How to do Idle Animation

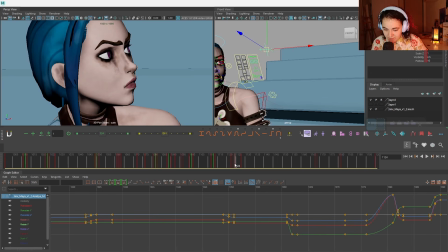28:53 Now here she actually goes this way, the other way, so we want to make her eyes shift more here, like this. So, and maybe she's looking up a little bit here because, as I said, she's looking for somebody.
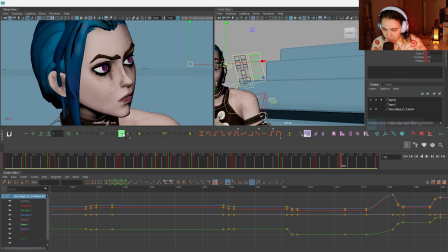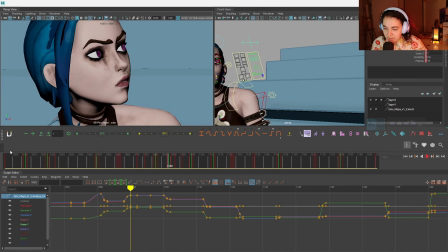29:18 All right, let's take a look at our quick eye dart movements, see if it's enough to keep her alive.
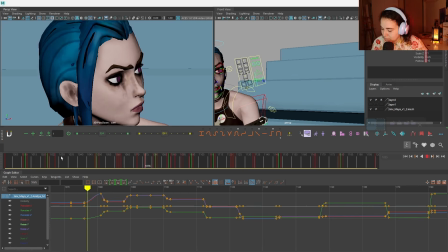29:29 I feel like here we're missing one in the beginning, but and yes, this is pretty good. Now anticipation is a bit but it's okay.
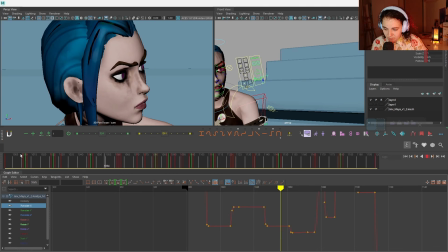29:45 We are figuring out the eyes first, just so we know. where she's looking.
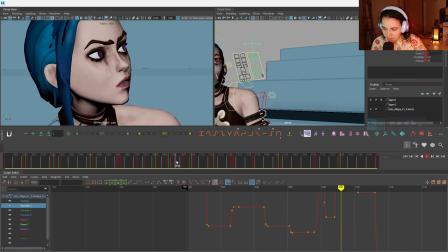29:52 I feel like over here when she goes up, the eyes feel a bit too high. So let's bring them down a little bit.
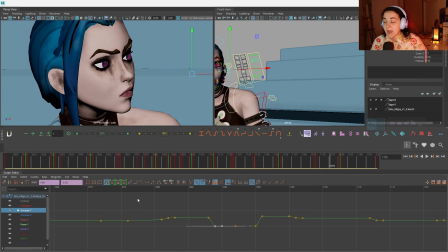30:02 Yes, eyes are very important, okay? If you don't animate the eyes, your character will be dead, and especially if they're looking for someone observing, waiting, and so on, you want to have eyes animated. You want to know what your character is thinking, and that's why eyes are very important.
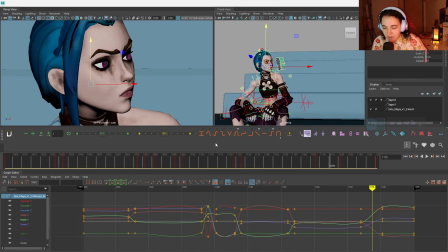30:18 Let's go and fix some anticipation now, because I feel like it's good.
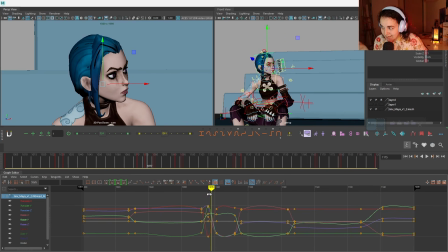30:25 I'm mostly going to pay attention right now to the head, because the head is the main movement here. So I am going to start with the head because she looks over here to notice something and then she moves.
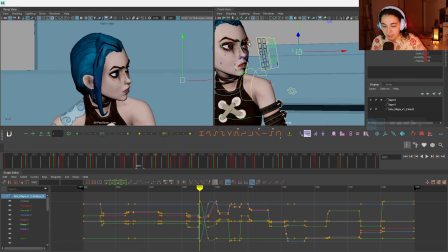30:40 So the small eye movement leads the action. You also can absolutely animate the face here to raise the eyebrows.
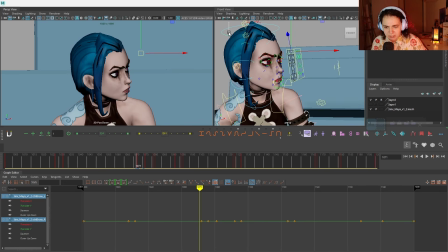30:47 It will help, but I don't want to touch the face today. It's going to take forever. So what I'm going to do, I'm going to shift the keys for her head and for her neck one step forward, because they're the one that's leading our action, so they should start moving first. This is what we're doing with offsetting.
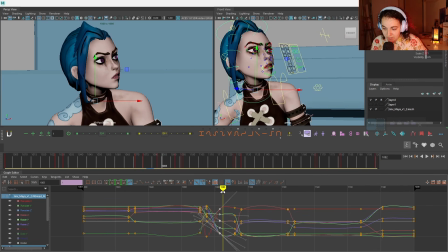31:05 Look up, and as she raises, the head will kind of still follow a little bit more. This looks much more natural already.
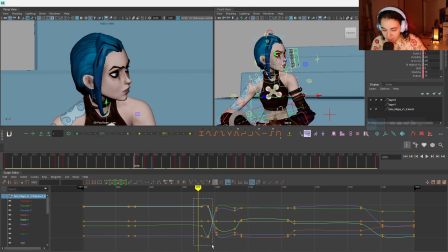31:18 Now, the body is more to be last to react, and it usually reacts a bit faster, so instead I'll push it back. So you will have the head, the shoulders react, then the body, and then the body will be actually quite quick to go up. As you can see, I'm only paying attention to the head right now because the head is more important to me right now.
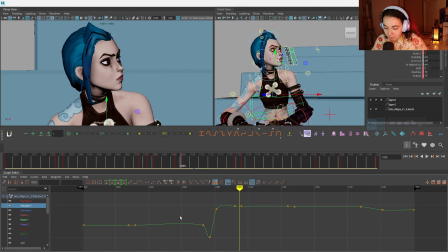31:37 I will take a look at the whole thing in a bit, but I'm doing this animation bit by bit. I like it. This is a bit of small head movement here. You can see the head is just right now moving, but nothing else is moving because we completely forgot about the neck, which is not good.
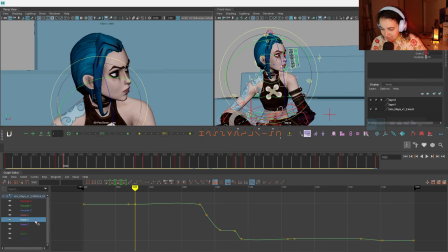31:52 We want to add a little bit of rotation on the neck at least, and then the body can also react a very tiny bit. It's very subtle, honestly. Most of the time you can't really see, and you'll be thinking, oh, if you can't see, why should I move it even?
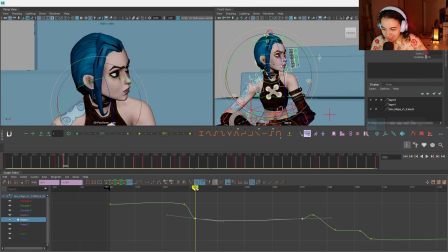32:08 Trust me, you want to move it. You will feel it. You might not see it really clearly that you're like moving so subtly and it's like super tiny movement. You can see this, like, come on, like, who's gonna see that? It will feel wrong if you don't move it, trust me.
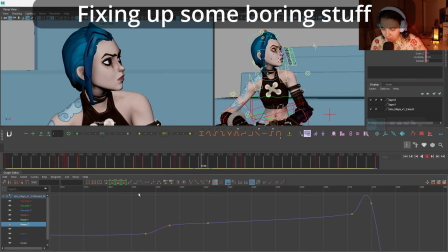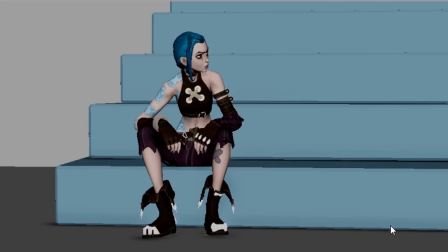32:30 Yeah, that looks not bad. Of course, there's a lot of stuff that needs to be polished, like the fingers could be delayed, the wrists could be tweaked upon, and so on. But you already can see that she is not dead. There is a very subtle movement that she feels alive.
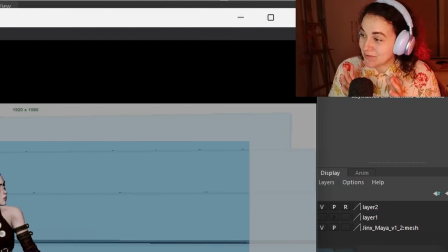32:46 If I'm gonna go and polish it, this video will never come out because I will never be satisfied with how it looks. But what we're gonna do right now, we're gonna create one more thing that is missing here.
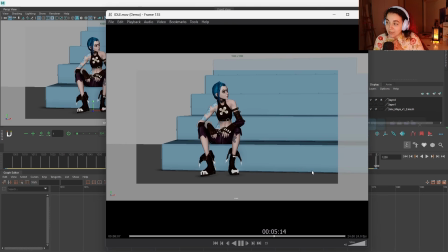32:57 It's our breathing.